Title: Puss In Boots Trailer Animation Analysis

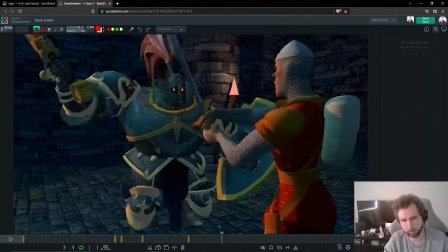It just feels as though he's moving back without a reason to move back.
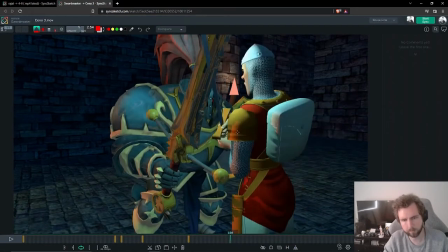And you know, maybe part of it is that, see how like right here, the arms are like, they feel closer to the body right here.
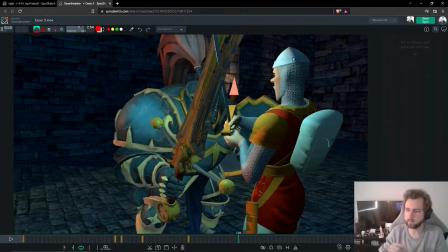And then here, they feel further away. So it feels like he's actually pushing his own body away.
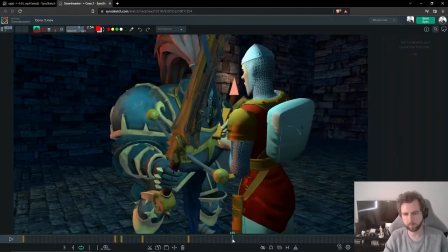I think that should be reversed. I think you should start here and then go to here. So it's like he's like gaining on the pressure, like he can't hold his arms out because of all of the strength and weight from this big knight character is like pushing the sword down against him.
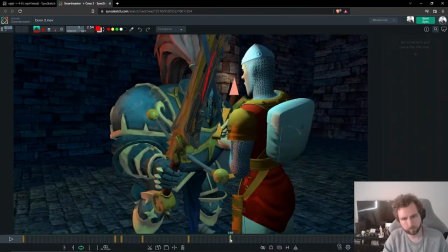So yeah, just the believability of this interaction feels kind of hard to pass.
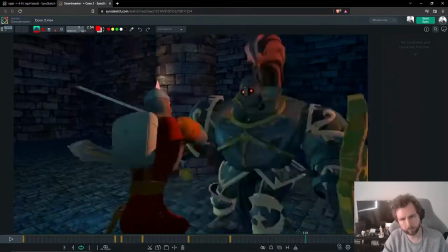And then this swing that we do also feels like it's missing.
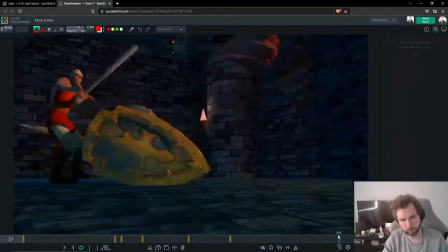It just sort of swims through these poses, you know?
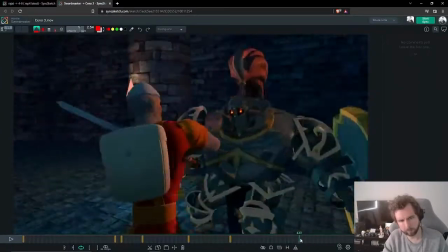We miss half of the anticipation because we're swinging the camera around, so keeping the camera still will fix that.
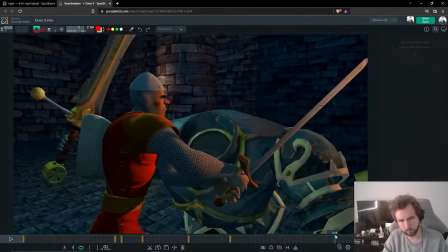But I still think there's kind of some weirdness going on with the way that the body just sort of moves through the frame.
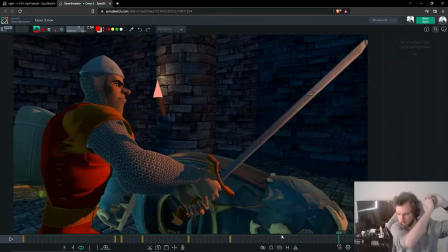It doesn't feel like he's like, thunk, or like, thunk. It feels like he's just going forward and like stirring a pot or something, like a big cauldron. We need to feel the like, get ready, and then, kuh.
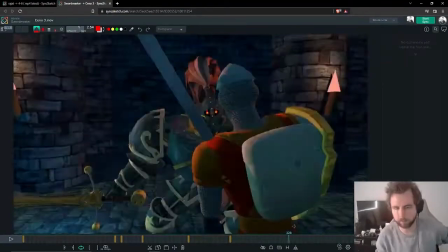Baseball bat is kind of some reference you could look at, but this is a reference that I think you could film yourself, just to get exactly what you need.
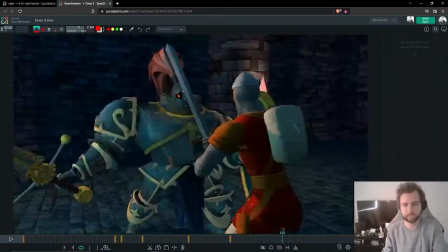Yeah, but just a lot of this action feels as though it just doesn't feel grounded, and
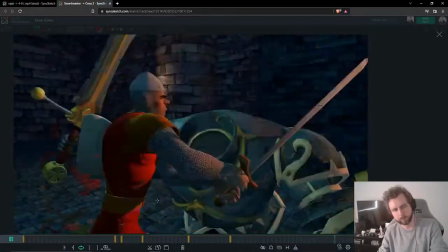doesn't have much of a purpose, you know? Like, the stakes don't feel high for this guy.
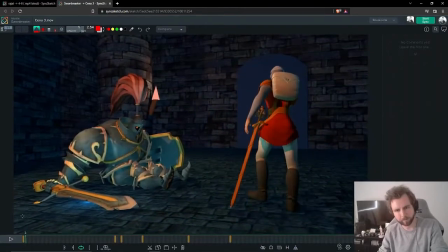He's wandering through a cave. He's like ready to draw his sword at any time.
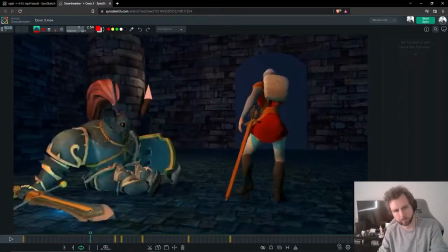And then he's surprised by this character that sort of just levitates up out of the ground.
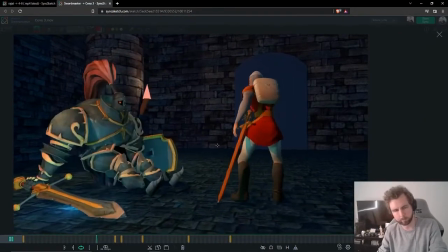And I think part of the reason why this is like a hard read for me to be like, oh, he got surprised, didn't read the first few times that I watched it, is because it feels like this guy's just resting.
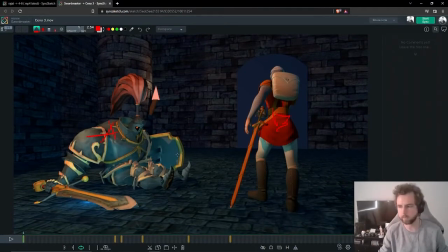It doesn't feel like he's, you know, like a set of armor that's just like posed, you know, like ornately, or even like he's dead.
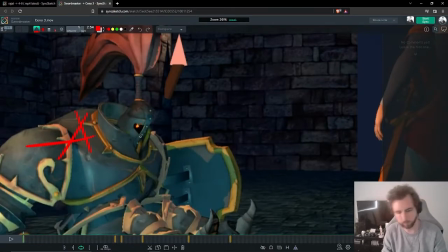Like if the eyes were out, you know, like if you had this
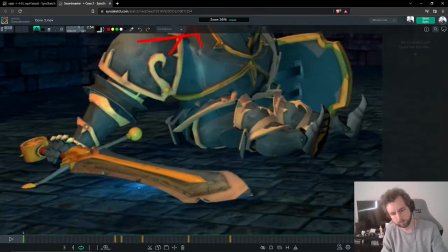and like this color down here was not on, you know, like this feels like life to me. This feels alive when there's like lights coming out of things.
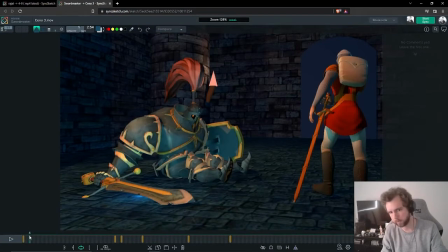And then, you know, like the light comes on, like just that should be enough to make him go, whoa. And then like comes up. The other thing as well that I noticed is the way that he gets up, he just sort of like rises up off the ground as if by magnets.
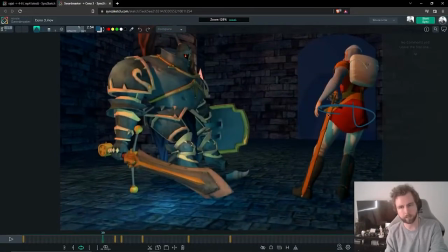It almost feels like he is pulling him, which is quite strange. So we probably want to come up with a more interesting solution for how this guy gets up off the ground.
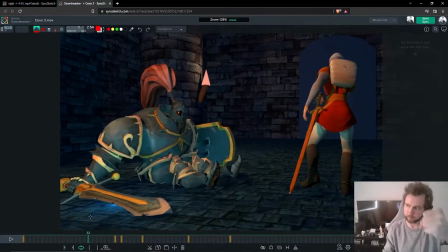You know, like does he stick his sword in the ground and then like that's what he uses to lift himself up with? Or if he is getting like magically lifted up, we need to feel it more like, you know, part of him moves before another part.
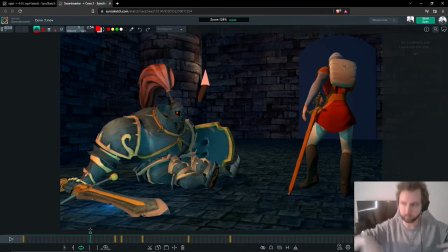So like his head is staying still, but his hips are moving up and then like the rest of his body rises as it comes up into that final pose. Or if it's the head getting pulled up, the head moves first and the rest of the... Like there's just like mechanics here that don't feel like they're being sold to me.
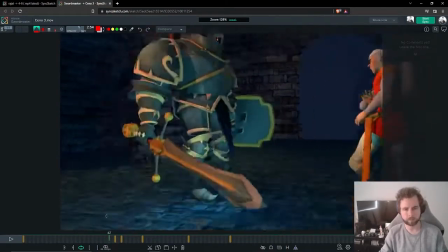They just feel like we're just translating this puppet through space.
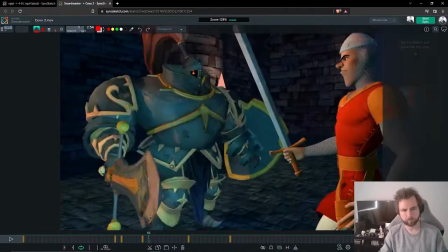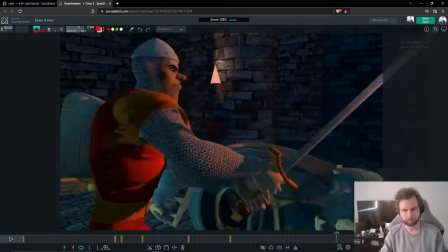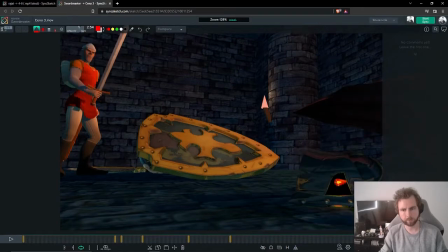And I like the way the eyes like flickering on the ground here. I can tell that there's like some cool idea here. But what I would really love to see is just the eyes go out again. You know, like we've got, we had the eyes off at the start and then they're off at the end. It's like a nice little bookend. Just like turn them off.
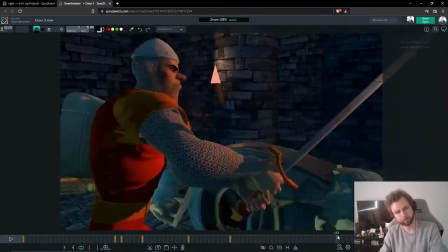And then he goes to sleep. This is cool though. I like what you're doing here.
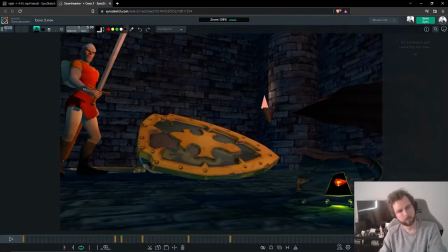This pose is kind of neat. I would potentially lower this arm. Oops. Just lower this arm a little bit down. And then you can get more of like a rounded grip on the front of the sword. Right now it kind of feels like he's gripping the sword with just his fingertips.
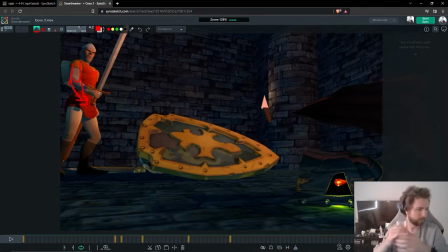Like when you hold something, there's like, let me see if I can find something that is even vaguely sword shaped. Not. Maybe this candle, yeah. So like, you don't normally see like this when you are, where's my camera?
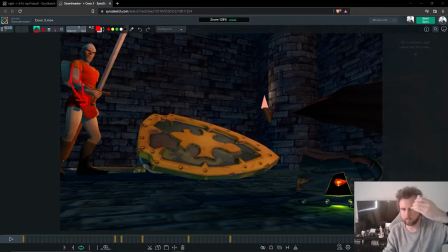When someone's holding a sword, you know, like this feels kind of like we're not actually gripping it. What you normally see is like this, right? You get like a nice flat shape against the back of the palm.
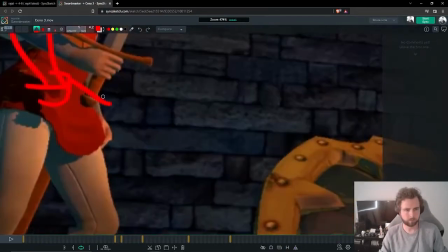You get like maybe a couple of knuckles poking out. So yeah, it's some, bring the arm down, having a bit more of like a flat shape on the front of the knuckles.
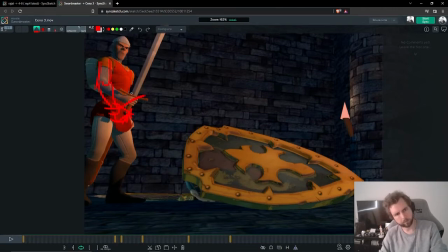And that also gives you room to just like have the sword at a slightly different angle. Have to be straight out like that. Lift the head up a little more. And have him like really looking down his nose and straighten his legs out just a touch.
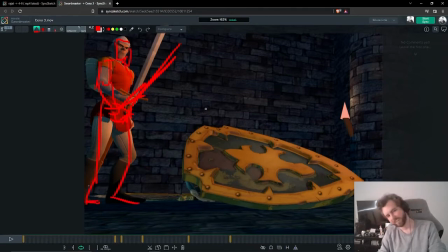These are all things that I would do if I was in this scene. Right? So yeah.
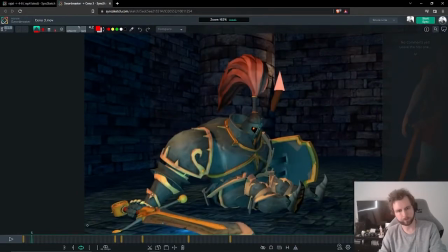And this is all probably useless because we're gonna, if you take that first note of like staying on this camera angle, you can probably still do it actually, you just have to flip it.
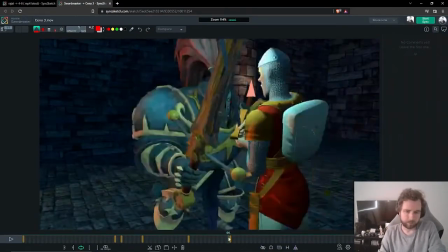I hope that's helpful.
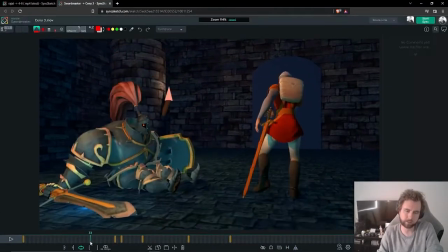And also just give some space to breathe, you know, like we see this guy, he reacts, we have a moment where the eyes are on and he sees him, just a few frames, just a little bit. You just need like a little bit of a pause there to like read that reaction.
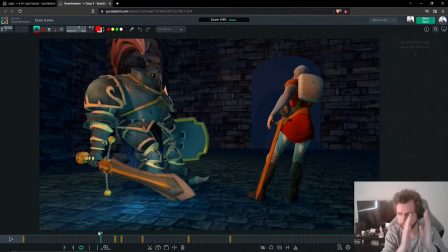And then he levitates, and as he's levitating, not on the exact same frame, but as he's coming up, this guy moves out of the way to give him space.
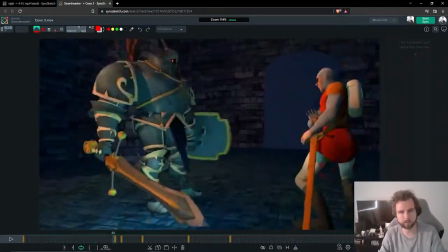Right now it feels like they're just moving on the exact same frames. He draws the sword.
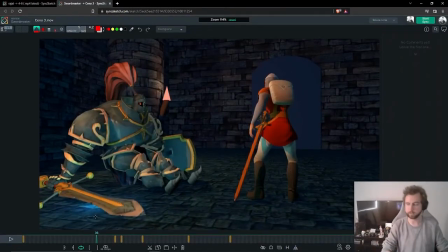What would also be neat is as he jumps back, he draws the sword. So it's like, instead of jump back, draw sword, it's like jump back and draw sword. So you get like just that kind of compound motion. This is just like a trained swordsman.
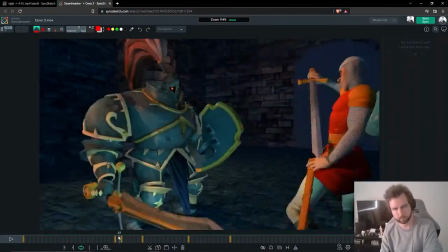It feels more like official, I guess. Yay.
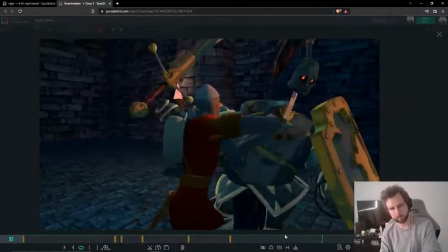Yeah, we lose a lot of like momentum, and whatever momentum we had right here is just lost as soon as we move this camera.
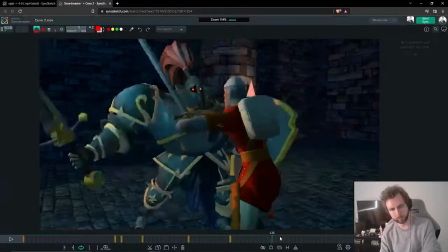All of the swing loses all of its power.
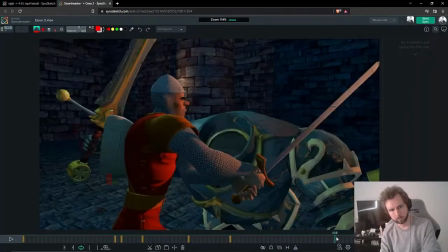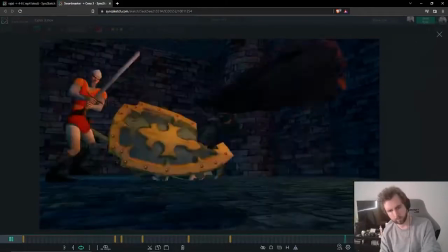Also, you've got like a pretty challenging task right here.
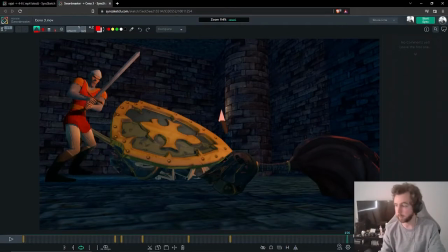You know, you've got like, okay, you've got the helmet landing, which is like pretty complicated because it's like a heavy object and it's got this big furry thing on the end of it. So that's like challenging,
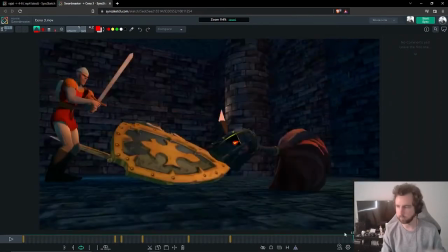right? And then even more challenging is you've got like a big mechanical suit that has like now like lost power, needs to like fall over and like clunk onto the ground in like an interesting way, in like a believable way.
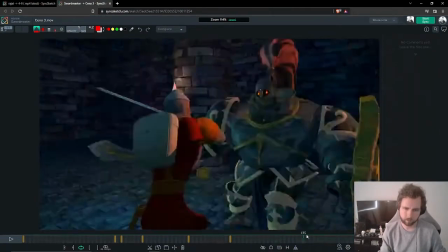So that's going to be a big challenge. But that's all stuff to think about later on down the road.
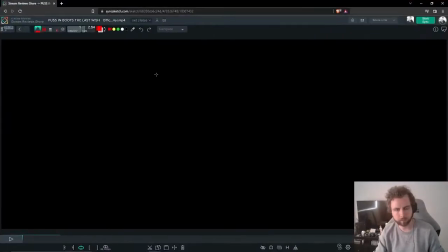So yeah, let's move on. Let's take a look at this Puss in Boots trailer. This is why we're here.
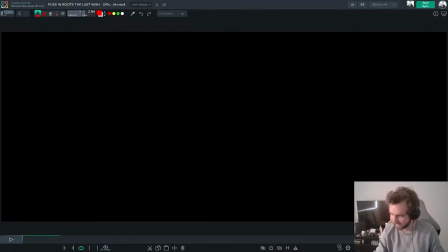We're nearly an hour. Shit. Whoopsie. Pause the music.
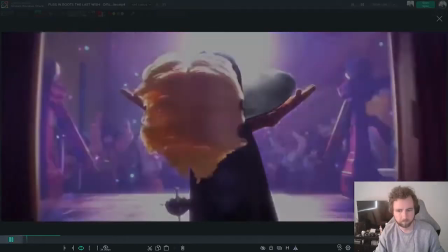Let's go.
I am known by many names.
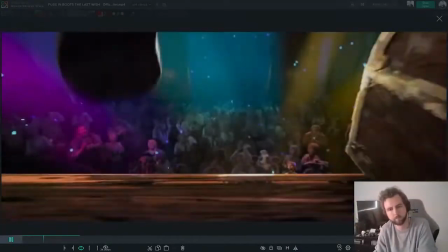The Stabby Tabby. El Macho Gato. The Leche Whisperer.
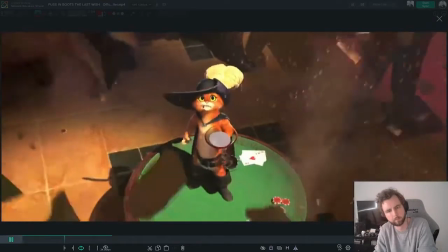I am Puss in Boots. Holy frijoles. You, lunch me.
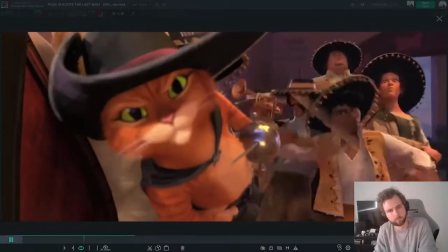And the rest of you, play double time. Hey, Giant!